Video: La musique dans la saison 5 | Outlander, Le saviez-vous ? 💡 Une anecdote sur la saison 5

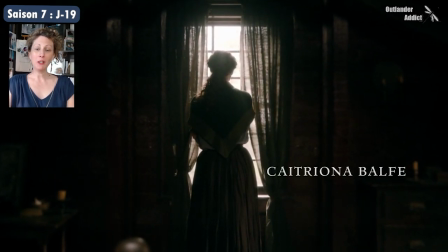55 capsules vidéo depuis le début du compte à revours, et aucune sur la musique de Baird MacCrerie.
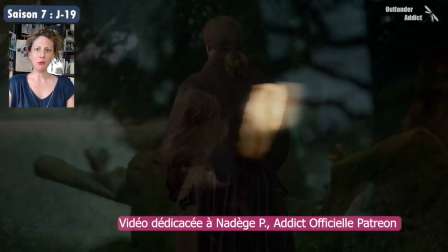Quelle faute impardonnable ! Et ce n'est pourtant pas faute de parler musique et thèmes musicaux dans mes décryptages.
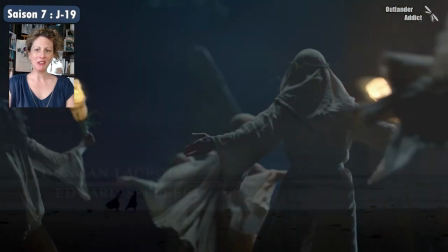Donc aujourd'hui, sur la bonne idée d'Antonia, addict officielle Patreon, je vais parler de la partition musicale de la saison 5. Pour ce faire, je me suis appuyée sur le blog de Baird MacCrerie et de ce qu'il a écrit concernant la saison 5. Les fraiseurs s'étant établi en Amérique au cours de la saison 4, la coloration musicale et les choix instrumentaux n'avaient pas besoin d'être réinventés pour la saison 5. Le fil conducteur était donné, Hébert a simplement développé le thème des racines et de l'ancrage émotionnel dans un nouveau territoire.
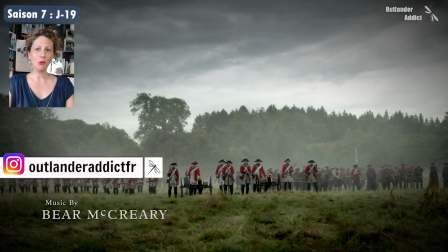Premier objectif, le générique, pour lequel le choix a été fait de le modifier à chaque saison, voire à chaque tournant de saison.
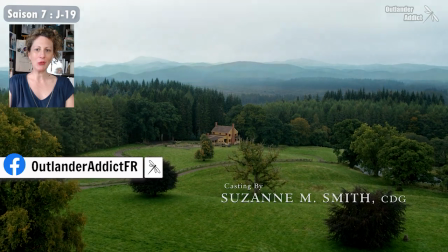D'ailleurs, en oratant un deuxième pour la saison 7, moi je parie que oui.
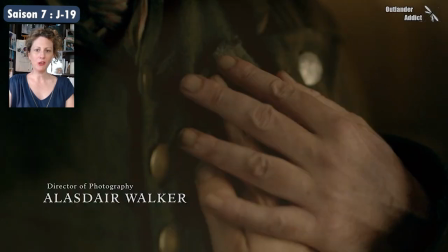Et pour marquer l'idée de communauté, le choix a été fait de faire chanter la sky boat song à un chœur, auquel est associée la voix de Raya Yarbrough, l'interprète originale du générique.
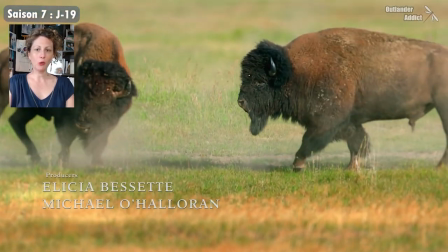Ce générique a également été dépouillé de certains instruments rôdant le résultat très audacieux. Et cela a d'ailleurs dérouté plusieurs fans lorsqu'ils l'ont entendu la première fois, et moi la première. Et aujourd'hui, je l'apprécie vraiment. Franchement, si je devais classer les génériques, je pense qu'ils seraient sur le podium. Et pour le reste, nous retrouvons les thèmes habituels, enrichis d'émotions différentes.
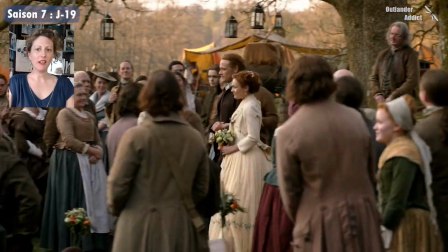A commencer par le thème de Fraser's Reach qui avait été introduit dans la saison 4 et qui est réarrangé
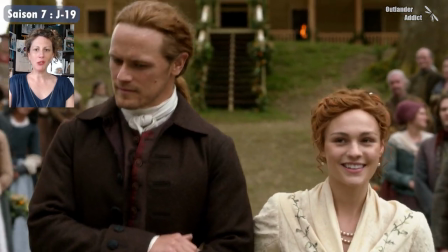avec plus de cordes associées à des banjos et mandolines apportant énergie et optimisme,
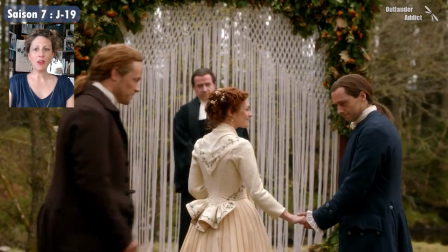surtout dans le premier épisode de la saison. Tout au long de la saison, Berre a utilisé ce thème musical de Fraser's Reach pour souligner le concept de foyer, de communauté.
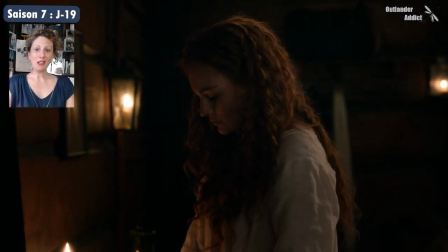On retrouve aussi évidemment le thème musical de Brianna et Roger dans différentes variations,
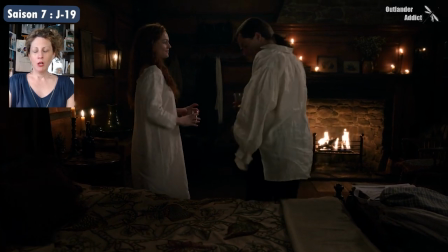et notamment à la fin de la saison où le couple passe au premier plan au niveau des intrigues.
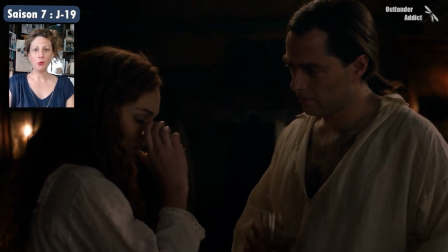Concernant le thème de Claire et Jamie, nous l'entendons évidemment de nombreuses fois au cours de ces douze épisodes,
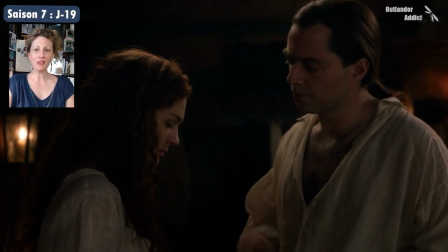et Barb McCrary explique que dans la saison 4, il l'avait moins utilisé au profit du thème de Fraser's Ridge afin de souligner la relation de Claire et Jamie dans le contexte de leur nouvel environnement. Cependant, la saison 5 n'ayant plus ses enjeux, il est revenu à une utilisation plus marquée de leurs thèmes.
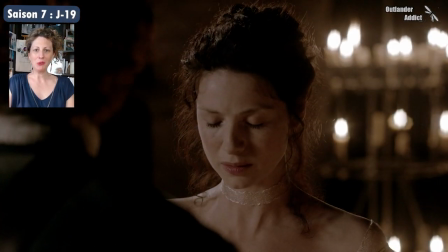Ber est toujours très ému lorsqu'il est crié autour du thème musical du couple emblématique,
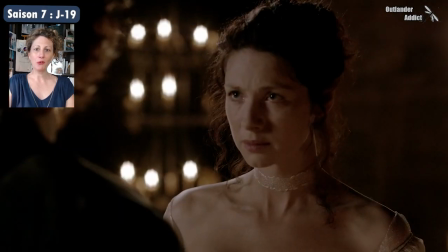et il a eu les larmes aux yeux lorsqu'il esquissait la grande envolée orchestrale de leurs thèmes lors des
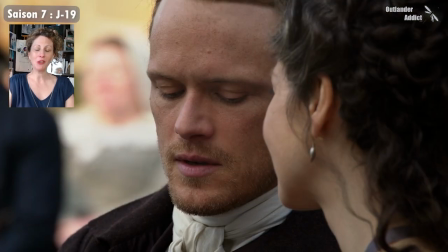voeux de mariage de Brianna et Roger et le flashback de leur propre mariage qui y était associé.
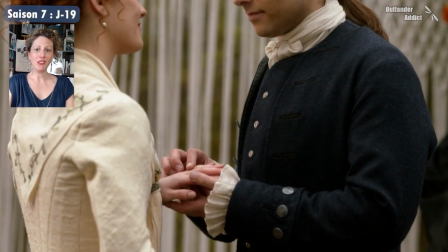D'autres thèmes de personnages sont audibles dans la bande originale de cette saison, souvent dans des variations nouvellement développées. Les fans attentifs pourront discerner les cordes orchestrales basses et inquiétantes du thème de Gouverneur Tryon,
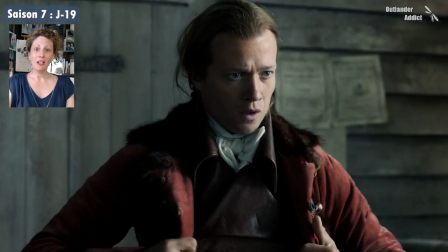les dulcimères pincés pour le thème de Steven Bonnett ou le hautbois solo innocent du thème de Willy. On reconnaît aussi les beaux refrains du thème de Fergus et Marsali qu'on avait découvert à la fin
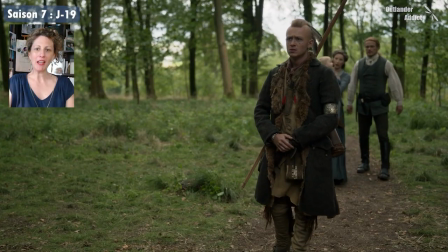de la saison 3 et les percussions et les bois emblématiques amérindiens qui représentent désormais le thème de Petit Yann. La saison 5 est également assez inédite dans sa partition musicale puisque Baird Macréré a fait le choix d'intégrer des chants écossais, dont le fameux Morsad Maden. Horrible prononciation ! Mais ce chant, c'est celui qu'on a déjà entendu dans l'épisode Je suis près de la saison 2. Ce chant, un cœur d'homme en fait, qui part au combat. Et il porte la cérémonie de la croix de feu dans l'épisode 1 et le serment des colons à Jamie qui a revêtu Kilt et Dag pour l'occasion.
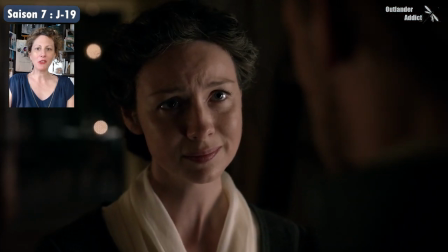Baird voulait que le public ressente à la fois la montée d'excitation que Claire ressent en le voyant dans ses plus beaux atours et la crainte de la foule lorsque Jamie parle.
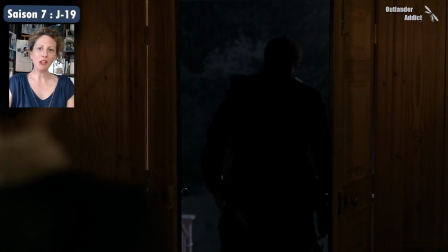La voix de Krioguer Lagruy est un rappel puissant de la force et de l'esprit écossais pour cette séquence inoubliable. La mélodie a été réécrite dans une tonalité plus inquiétante pour le générique de fin de l'épisode, créant un pressentiment de danger alors que Myrtha et Jamie se séparent. Ce chanteur, c'est lui qui fait partie du duo du générique de la saison 6 avec Raya Herbro. C'est l'homme qui chante le générique. Cette scène culminante dont je viens de parler entre Jamie et Myrtha utilise également un autre morceau de musique écossaise important.
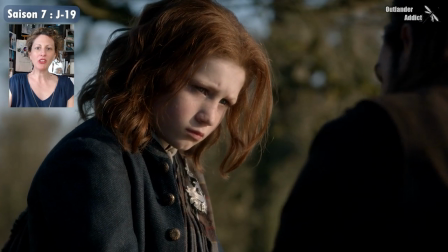Au fil des saisons, Berra a souligné les moments de vulnérabilité émotionnelle de Myrtha avec des variations autour d'une belle chanson folklorique écossaise,
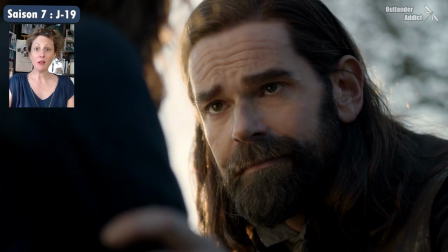MacPherson's Farewell,
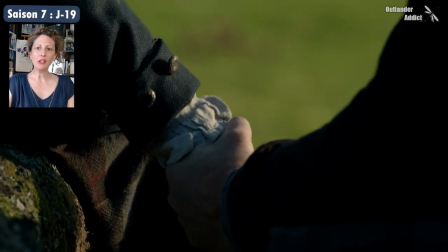ça veut dire l'adieu de MacPherson. et la première mélodie que les fans entendent dans la saison 5 est un sifflet plaintif jouant cette chanson lors d'un
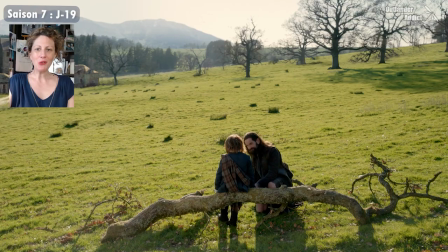flashback avec un jeune Jamie faisant face à son parrain meurte. Le thème revient tout au long de la saison, soulignant la tension croissante entre ces deux personnages. Autre originalité pour cette saison 5, c'est les prestations de Richard Rankine, seul ou associé à Sophie Skelton.
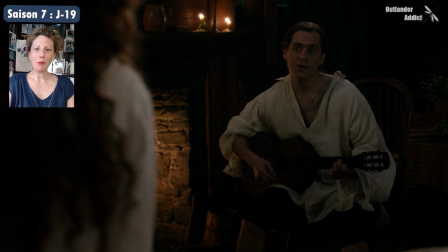Le Love de Natskin Cole, interprété à la guitare par Roger,
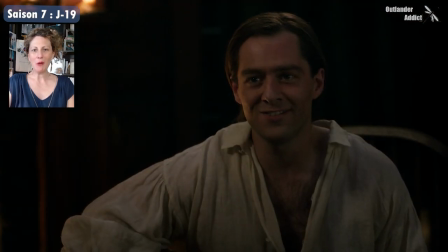et puissant d'authenticité et d'amour pour cet épisode du mariage et le montage d'amour qui lui est associé.
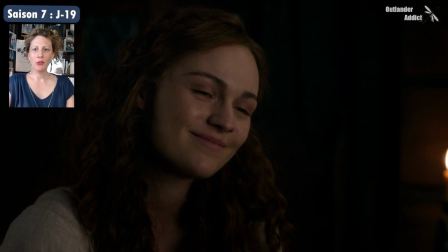À la fin de l'épisode 8, dont le titre est les derniers mots célèbres, Sophie et Richard livrent une performance brute, émotionnelle et intime de Clementine qui distingue cette chanson des autres titres de la saison à une sorte de rappel fantomatique de ce qui aurait pu être et ne sera plus jamais. Concernant le générique, en supprimant les instruments et en ne laissant que les voix, ce thème du générique version chorale était déjà un concept minimaliste audacieux en soi.
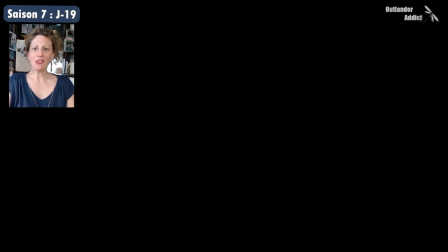Et cependant, pour les dernières notes musicales de la saison, ce concept a été poussé à son extrême, réduisant l'arrangement à la plus petite information musicale possible, une seule voix. La performance de Raya est obsédante, émouvante et emporte avec elle le souvenir de chaque version précédente.
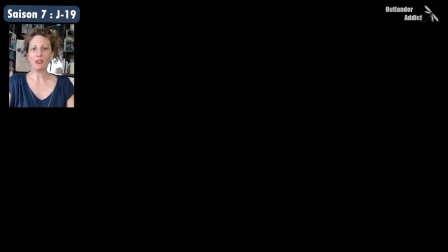Compte tenu des événements sombres de l'épisode final et du tonnerre inquiétant servant de prémonition à la saison à venir, la voix solo de Raya sur le Sky Boat Song conclut la saison avec une combinaison parfaite de vulnérabilité et de force. Saison 7, J-19 L'année dernière, pour la saison 6, nous avions pu écouter la bande originale de la saison quelques jours avant la diffusion du premier épisode. Je m'en souviens bien parce que j'étais dans le train pour la Landcon 4 et c'était 3-4 jours avant la diffusion de la saison. J'ai vraiment hâte d'écouter les nouvelles compositions de Baird et les nouveaux arrangements des thèmes musicaux. Je suis très curieuse d'entendre le thème de Roger et Brianna, notamment. Les lecteurs savent pourquoi. On se retrouve demain pour un thème surprise. Il faut encore que j'y réfléchisse et que j'y travaille. Ne partez pas sans appuyer sur le petit pouce, s'il vous plaît. A tout vite, prenez soin de vous.